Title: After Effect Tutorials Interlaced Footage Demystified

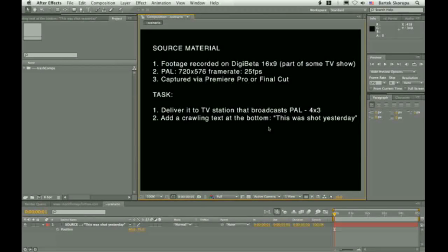(11:55)
This kind of camera, as well as DV, HDV, IMX and many other, they just shoot interlaced, meaning that they shoot 50 different fields. They shoot 50 different images and write them down onto 25 frames,
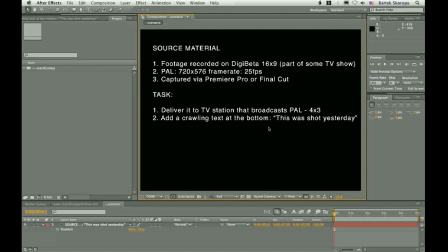(12:12)
or almost 60 when we are talking about NTSC. But I live in Europe, so I'm really used to PAL and 25 frames per second.
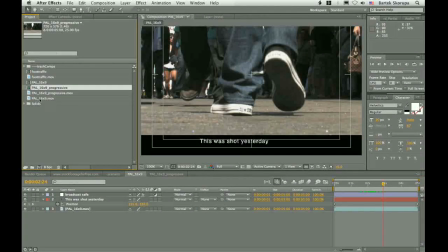(12:21)
So let's just see this footage once again. this is the one, but
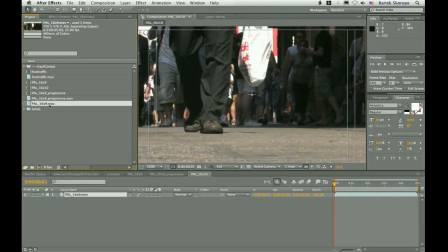(12:29)
let's interpret this so that it doesn't separate fields.
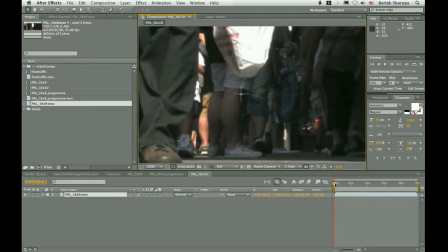(12:35)
And now we see both fields at the same time.
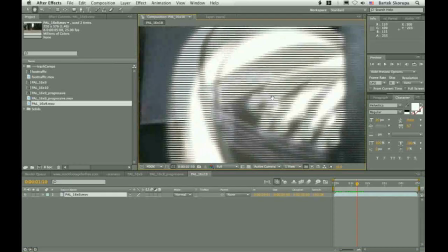(12:41)
So when you watch it in a PAL television, you will get the feeling of 50 frames per second, not 25 frames per second.
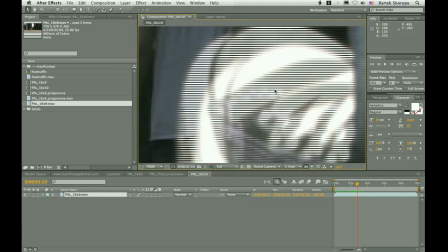(12:49)
And you will immediately feel that this is television, that this is some TV show, some news or something like that, not the movie. And once again, not only because of the color correction, but also because of the interlaced feature of this video.
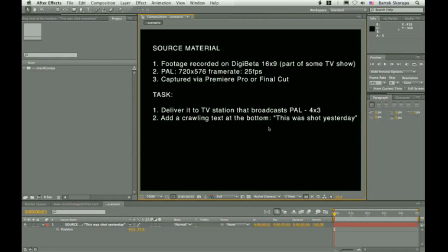(13:05)
And in our case, this is part of some TV show, and it's to be inserted into the whole TV show, so it should look the same as the rest.
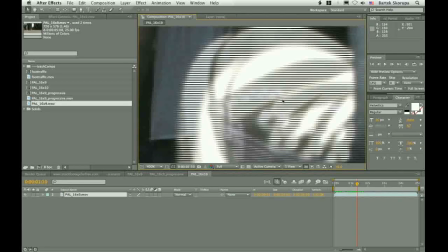(13:14)
And if you simply de-interlace this video and give it to the station, they will insert this into this whole show. it will be different and the viewer will immediately see that something is wrong something is not right and of course you don't want that so you would like to preserve this interlaced
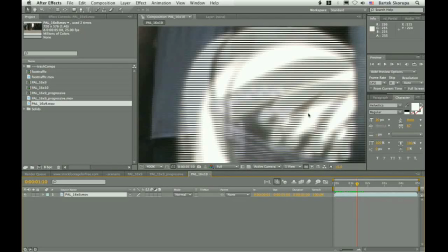(13:31)
feature and you know how to do it because I have showed it to you and we couldn't simply use the interpretation of the footage so that it doesn't separate fields because we had to scale this footage down and as you can see when we scale down this,
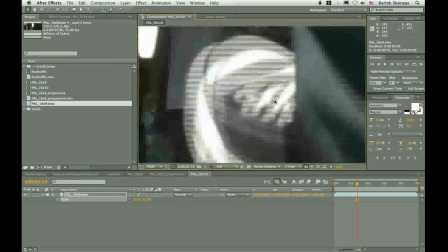(13:47)
you destroy the fields, right?
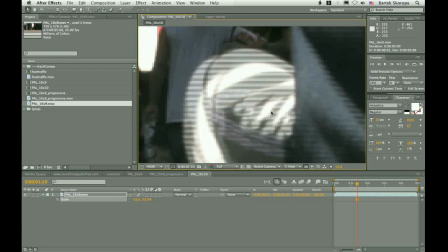(13:52)
So we had to use another approach. And we did only two things.
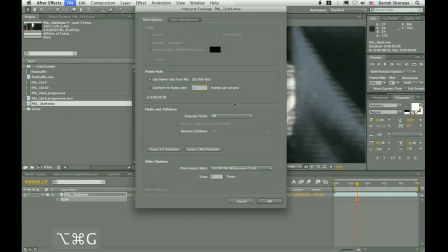(13:57)
We interpreted the footage correctly. This is one thing.
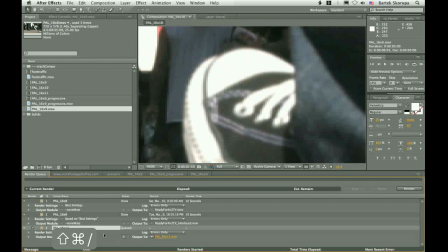(14:02)
And we added this to the render queue and set the proper render settings. That's all. but now we really understand what is going on.
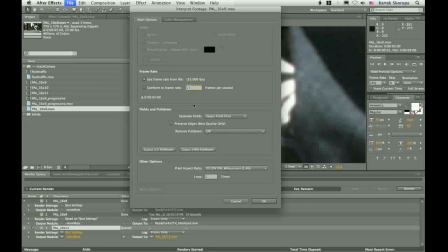(14:13)
So, when we interpret the footage to separate fields, to upper field first, it means that the footage is now de-interlaced. It's also good to preserve edges.
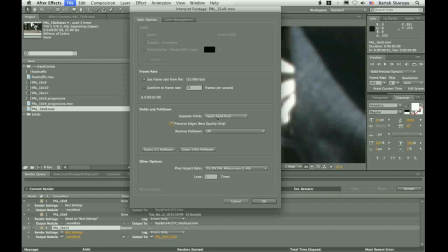(14:26)
This interpolates the missing lines better. In the composition window you will see only the upper field, but it doesn't mean that the lower field is missing. It's there and we make use of it when we set the render settings properly.
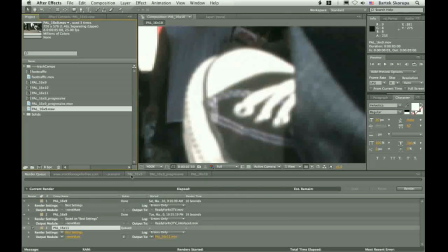(14:39)
So we have both fields and then we scaled the footage
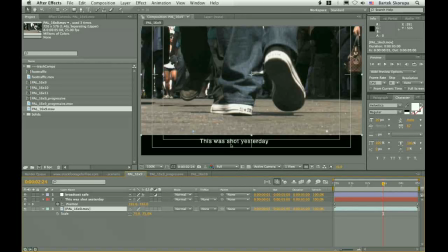(14:44)
a little bit down but both fields are first interpolated then scaled down and then when the render settings are set properly the footage is interlaced again and that's what we did.
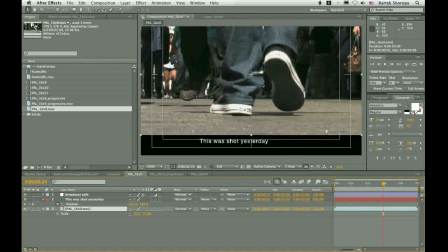(14:59)
And if you for example want to deliver this kind of shot to television and to internet you have to render two versions. First, with the render settings set so that the fields are separated and the second one, normally,
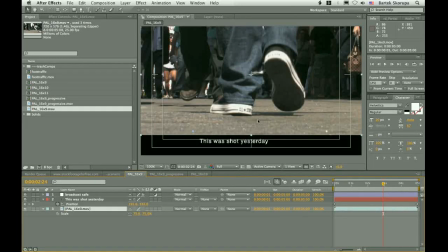(15:16)
with the default render settings. Ok so that's it from me. I didn't show you any fancy techniques, I didn't show you anything exciting, but I hope that it was useful for some of you. Bartek Skorupa for AE Tuts+. Thank you very much, take care, bye bye.